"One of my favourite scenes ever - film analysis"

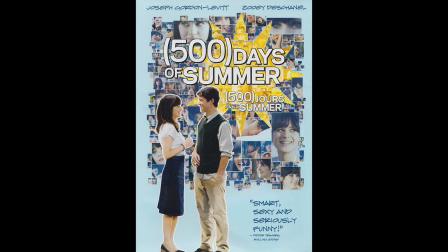My favorite film of all time is 500 Days of Summer, directed by Mark Webb,
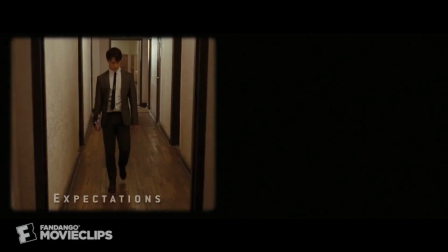and my favorite scene from the movie is the expectations vs. reality scene.
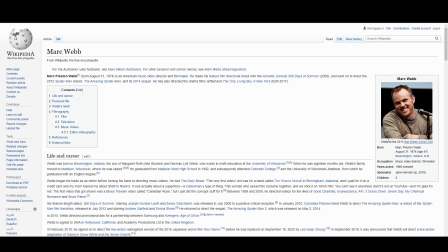Mark Webb doesn't have an extensive filmography, and the films he has made are varied in genre,
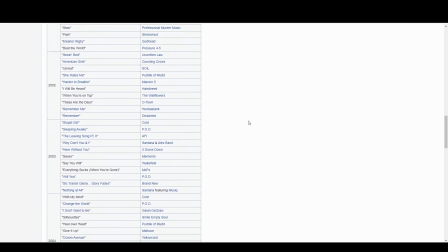but his time as a music video director really influenced 500 Days of Summer and this scene.
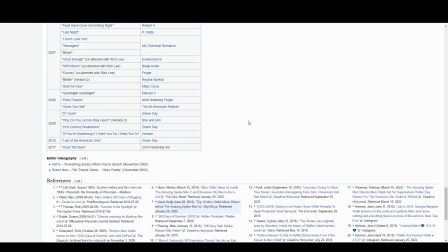According to the writer, Scott Newstater, the scene was not in the original script. When it was added later on, Mark Webb tested the concept on a music video to see if it can be pulled off. He did this Maroon 5 video to test if you could pull it off, if the audience would get confused, how many seconds you needed to do, and all that stuff. And when I first saw that in the edit, I'd get emotional thinking about it. It came out so great.
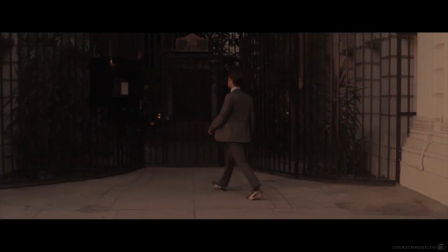It's my favorite thing I've ever done. And that's where Webb's style can be found from his time shooting music videos.
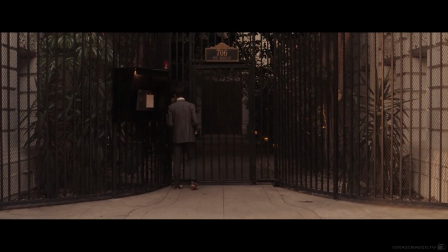From the jump of this scene, it starts with a small push-in, really indicating something important is going to happen,
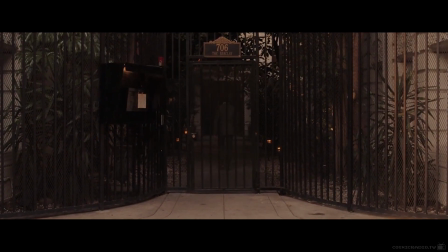that we're being invited or sucked into the main character, Tom's world. The use of the song Hero by Regina Spector is very foreboding, with lyrics like, he never ever saw it coming at all, it's alright, it's alright, played over and over again.
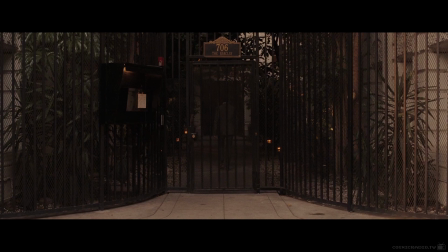Having this non-diegetic song encompass the soundscape really helps us feel as if we're not in reality, that we're in Tom's head, as if this song was repeating in his mind, selling the idea that Tom himself is too much inside his head.
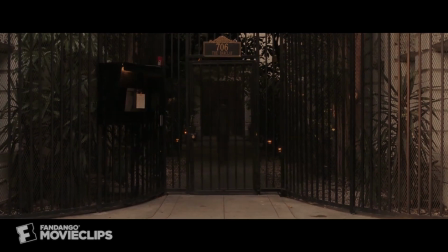This is further cemented by the narration, which speaks for itself.
Tom walked to her apartment, intoxicated by the promise of the evening.
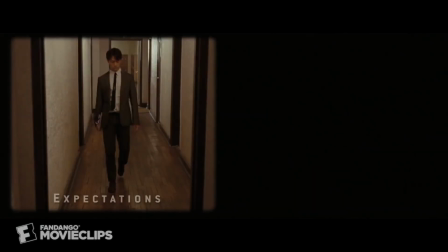He believed that this time, his expectations would align with reality.
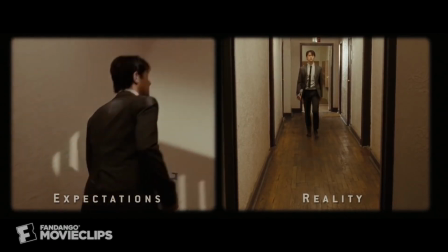The iconic split screen starts and what I find interesting is that they don't play in sequence from the beginning.
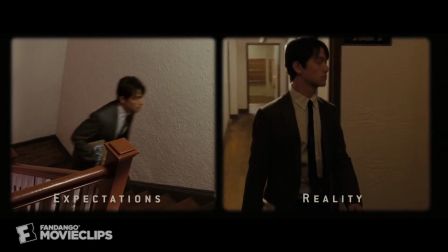We see expectations first and from this side we see Tom walk up the stairs really quickly
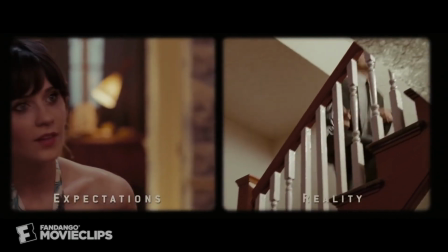as if in Tom's mind he's going to run up and easily sweep somewhere off her feet.
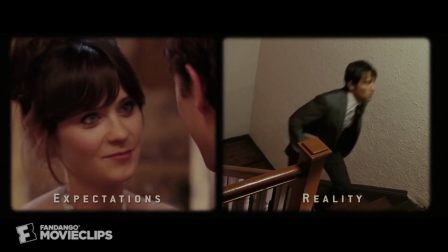But in the reality side we really see Tom take his time go up the stairs.
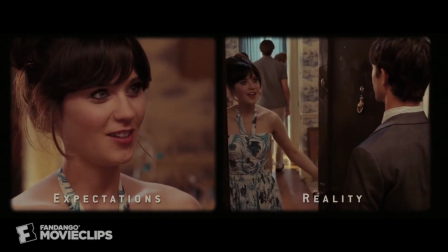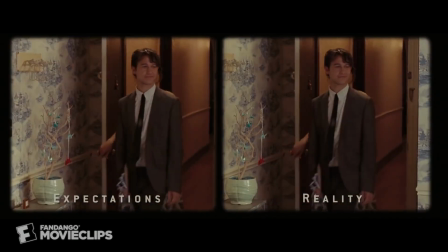I think it's really important for this split screen sequence to match up at some point. and when it does it shows that Tom is starting to realize that his expectations
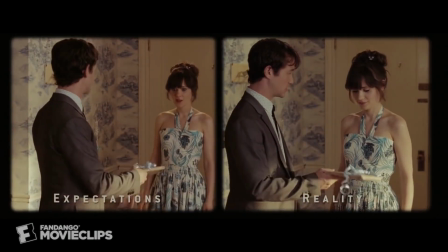isn't what is going to happen. So it was important for the actors to be blocked exactly the same way for both scenes.
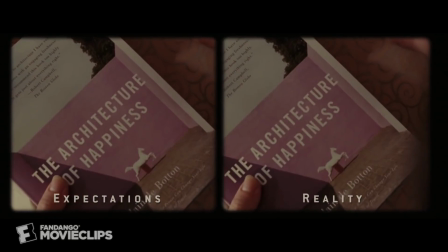Another thing in the scene and its appearance in the whole film is the use of the color palette.
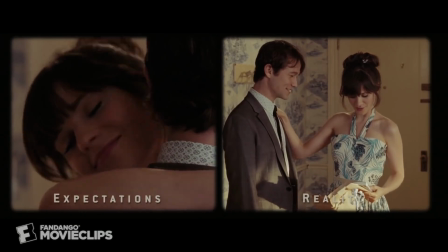Tom's color palette is always dark colors brown and gray while Summer is always seen in broader colors like blues and whites.
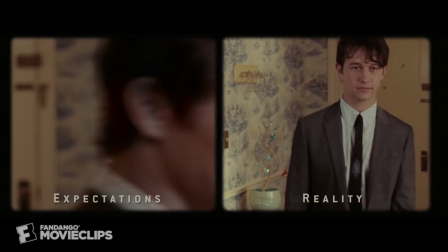Just from this color palette alone we know that Tom and summer will always have a disconnect.
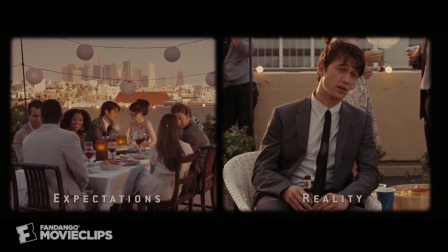What I love about the split screen is that I find my eyes darting back and forth between the shots,
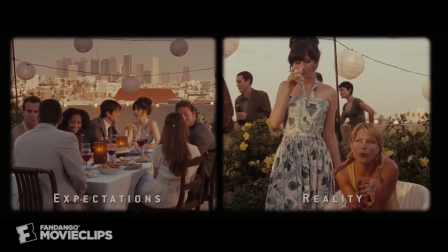making me really compare the difference between them and it forces the audience to really see how far Tom is from reality.
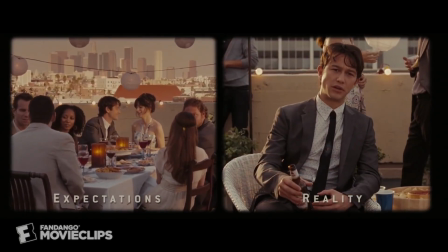But in this scene he sits there and has to face it in real time that this is not going the way he wanted.
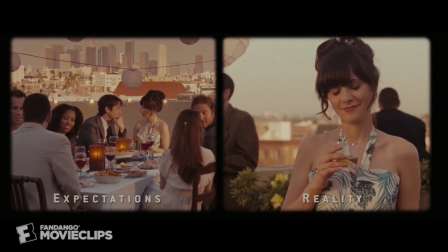But what's also very interesting is that rather than leave the party he sits there he's clinging to a chance that
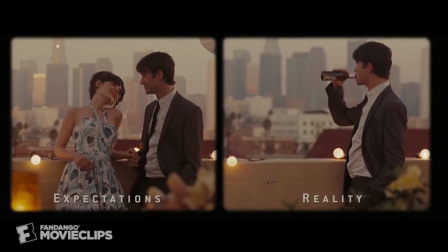maybe things will change until he sees the ring.
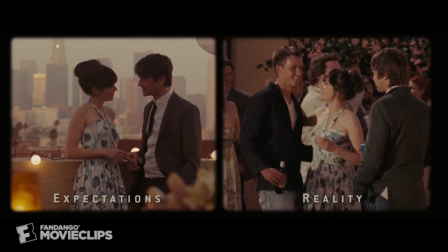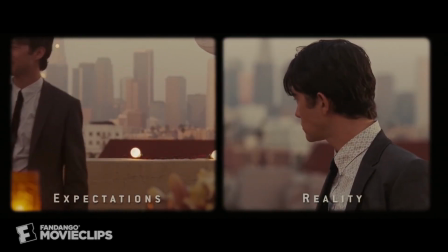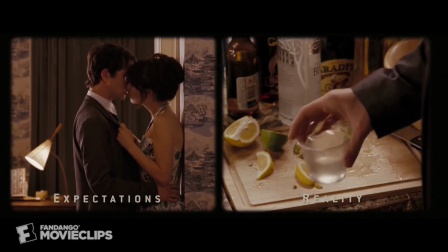The way this scene is edited on the reality side slowly takes over
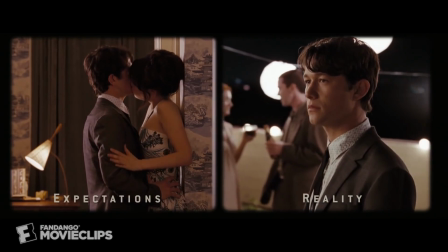the expectation side and becomes full in the frame and on expectations the door starts to close.
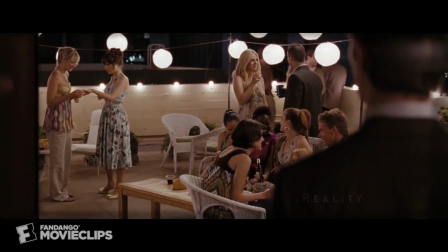It really hits home that his hope of hitting some of Gamer together it literally closes the door on him.
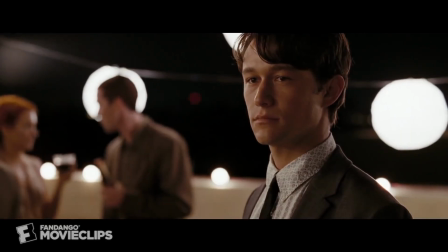I really love this little cut when Tom sees the ring and the shot cuts as soon as his lips move, that slight reaction.
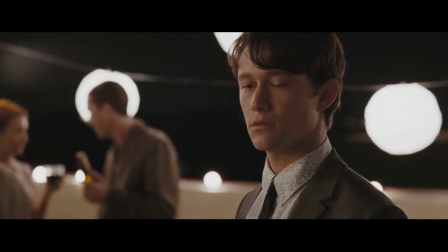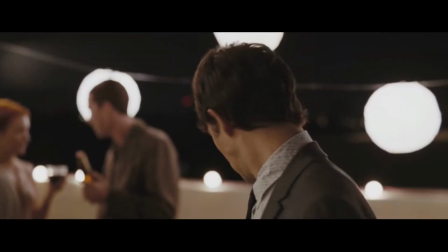Another interesting little thing that I really like about the scene is when he walks out of frame
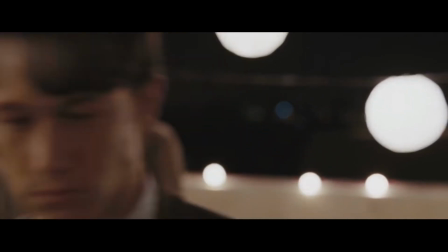and we see the focus on the camera being pulled and the lights in the background blow up for a split second.